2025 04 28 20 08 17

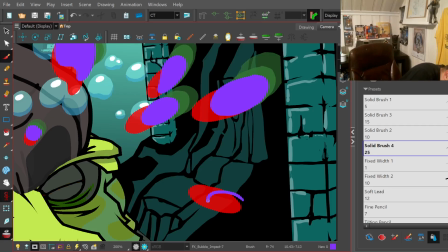This one's shooting downwards, which means I get to have fun with it again. Slow it down. Start
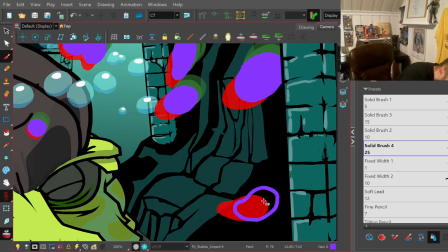making it rise.
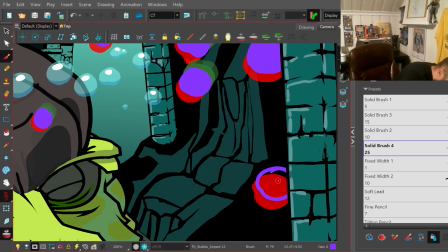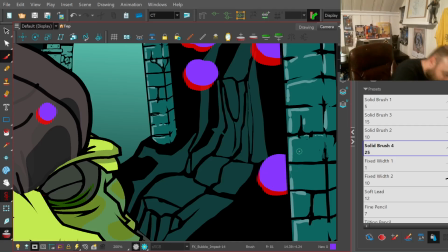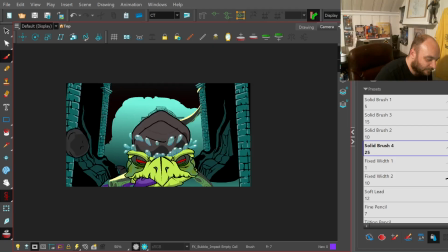Very nice.
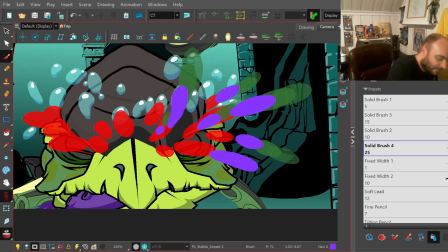This will be another fun one.
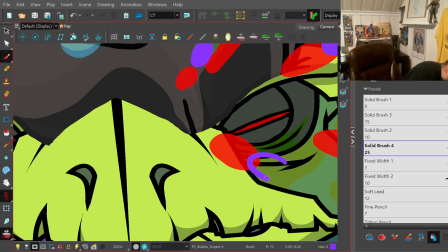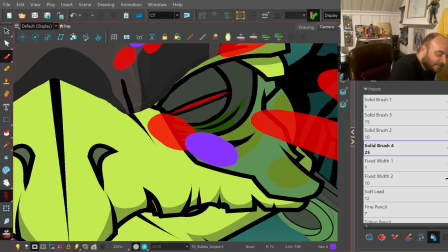So, when I want it traveling fast, I try to make it kind of one right after the other to itself, so it's just barely overlapping its previous frame, and then as it slows down,
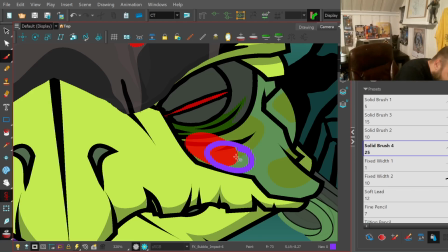I cut that distance in half. I kind of keep it there. And I'm using this outside wall here
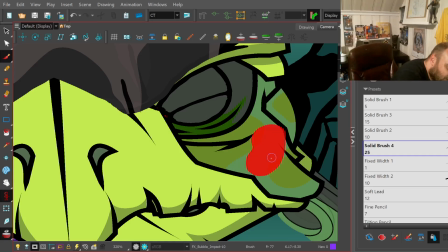as my guide, as it's kind of butting up against the pressure, so it's controlling the speed. And the back end is always trying to catch up with it.
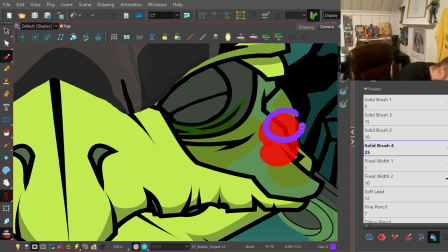So now that it is slowed down, I'm going just barely on the outside of it,
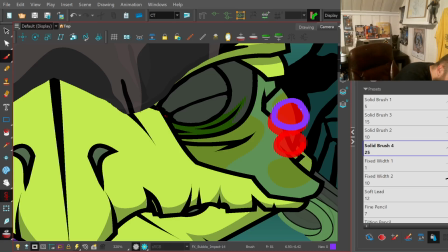and I'm letting the air dissipate out of the bubble, so my bubble can start to shrink as it goes.
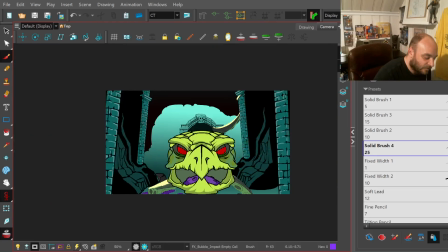There we go. Boom.
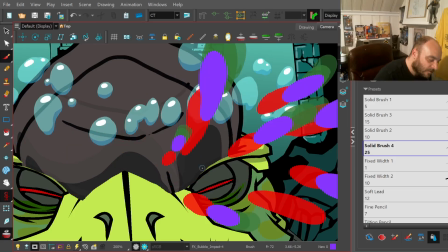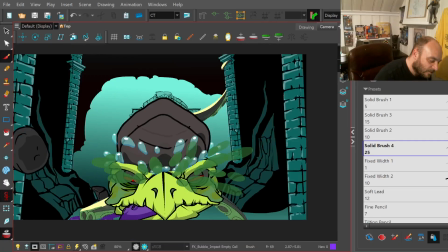Okay.
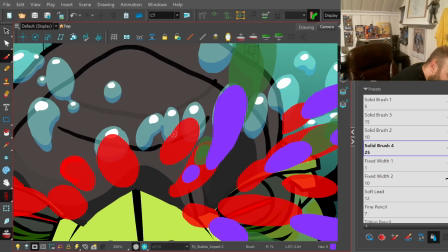This guy.
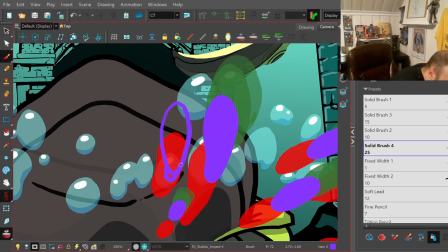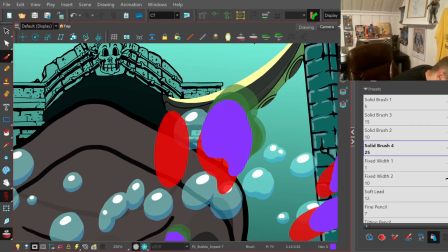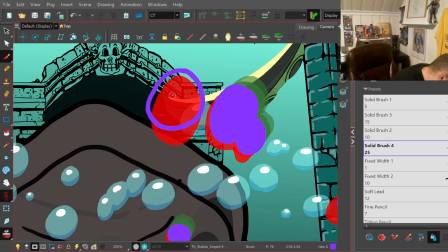So as that back end catches up to the bubble's front, that's what allows it
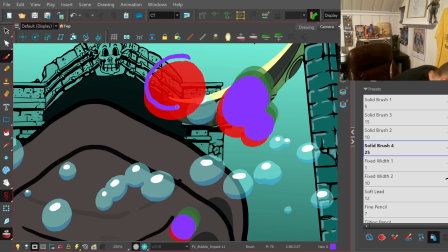to start to get round after giving it that nice big long shape to sell the speed.